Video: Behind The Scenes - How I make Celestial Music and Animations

Hi everyone, I'm Sean, the creator behind Celestial Ambience. I've been creating relaxing space music and animations for this channel, and with this video I thought I would offer a behind-the-scenes look into how I create this content. All the content is created with my computer, and you can see my setup behind me here. It's pretty minimalist. My tower's on the floor, I'll put the specs on screen, and aside from that I've just got some headphones, an audio interface, and a MIDI keyboard. Everything is done in the box with computer software, and so to that point, now we're in the box.
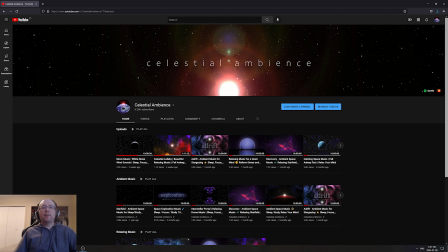(0:39)
For the purpose of this video, what I'll do is I'll break down how I made the animations and music for two of the videos on this channel that I think are more or less representative of the channel as a whole. I'll also talk a bit about my general approach to creating this kind of content.
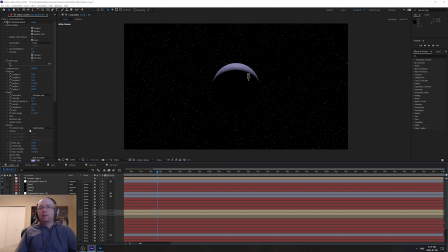(0:58)
All of the animations for the channel are made with Adobe After Effects. My goal with each animation is to create a relaxing long shot that captures the stillness of space while having enough movement to be interesting to watch. Here I've loaded the project file for the moon music animation.
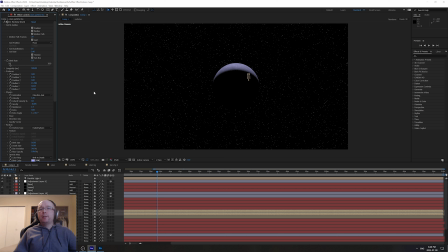(1:16)
It's a pretty simple composition with only two elements, the stars and the moon. I'll turn the moon off so that we can focus on talking about the stars first.
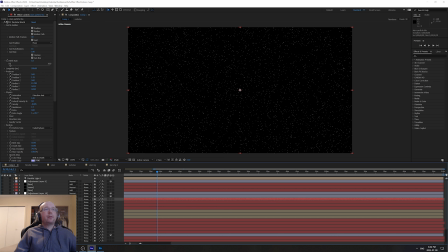(1:30)
The way that they were done was I have two separate layers in this project file that are both creating stars. One of them is called Stars Particle and the other is called Stars Particle Blue.
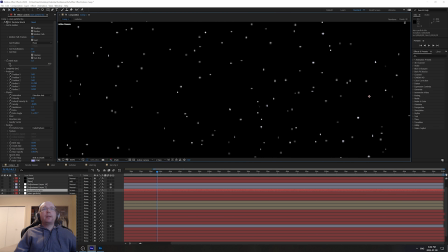(1:41)
I wanted to have two slightly different shades, although to be honest if I zoom in I don't think the blue actually turned out very clear as I don't personally see it.
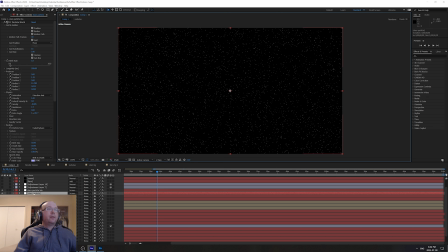(1:50)
I digress though. The way it's done is each of these layers is a CC Particle World effect. A Particle World effect emits particles, which you can have animate in a variety of ways. I programmed these particles to animate starting from the bottom of the composition and
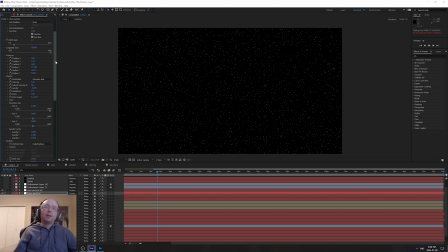(2:09)
slowly moving up over time with something of a unique twist. It took me a long time to figure out how I was going to do it, but I wanted to have a parallax effect to the stars in this animation.
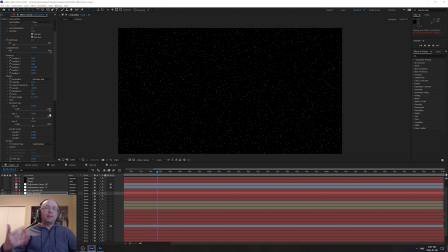(2:21)
In other words, I didn't want all the stars to be moving at the exact same speed as if it were just a JPEG of stars in the background that's moving up. I wanted there to be some actual depth to the animation with different stars moving faster than others. The way I did that was by adding some depth along the z-axis for the particle emitter. Having some of the particles closer to the camera and some of them farther away from the camera, the ones in the background move slower. It's a very subtle effect, just like it would be in real life.
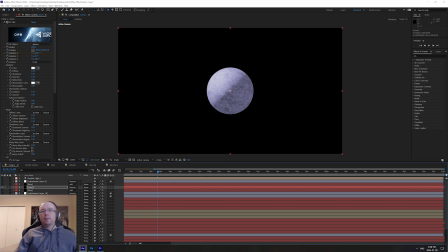(2:55)
To create the moon, I used a popular plugin called VC Orb. It allows you to add a 3D sphere to a scene and apply a texture to it, and then I animated it to rotate slowly over the course of the composition.
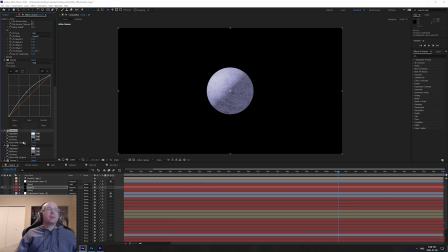(3:12)
I also applied some color correction to the moon, and then I used a parallel light to create the classic crescent moon effect.
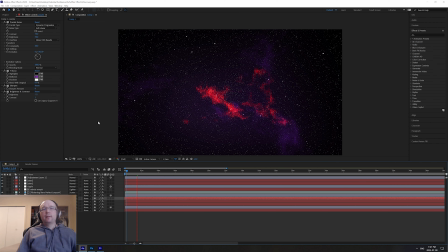(3:26)
Next here I've loaded the project for the Discovery animation. This is one of the star-filled style of animations, so I wanted to touch on how this is done. There's three main elements to it. I'm going to turn off the top layer here so that we can see it more clearly.
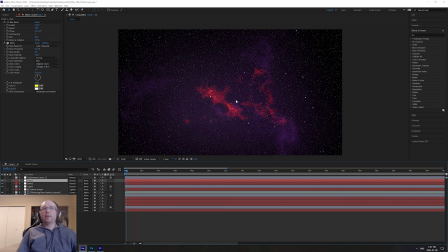(3:41)
So on top of everything there's two different layers of star fields. The way it's done is with an effect called starburst. It creates animated stars that drift by the camera. One of the layers has a lot of small stars that move by slowly, and the other one has larger stars that drift by quickly.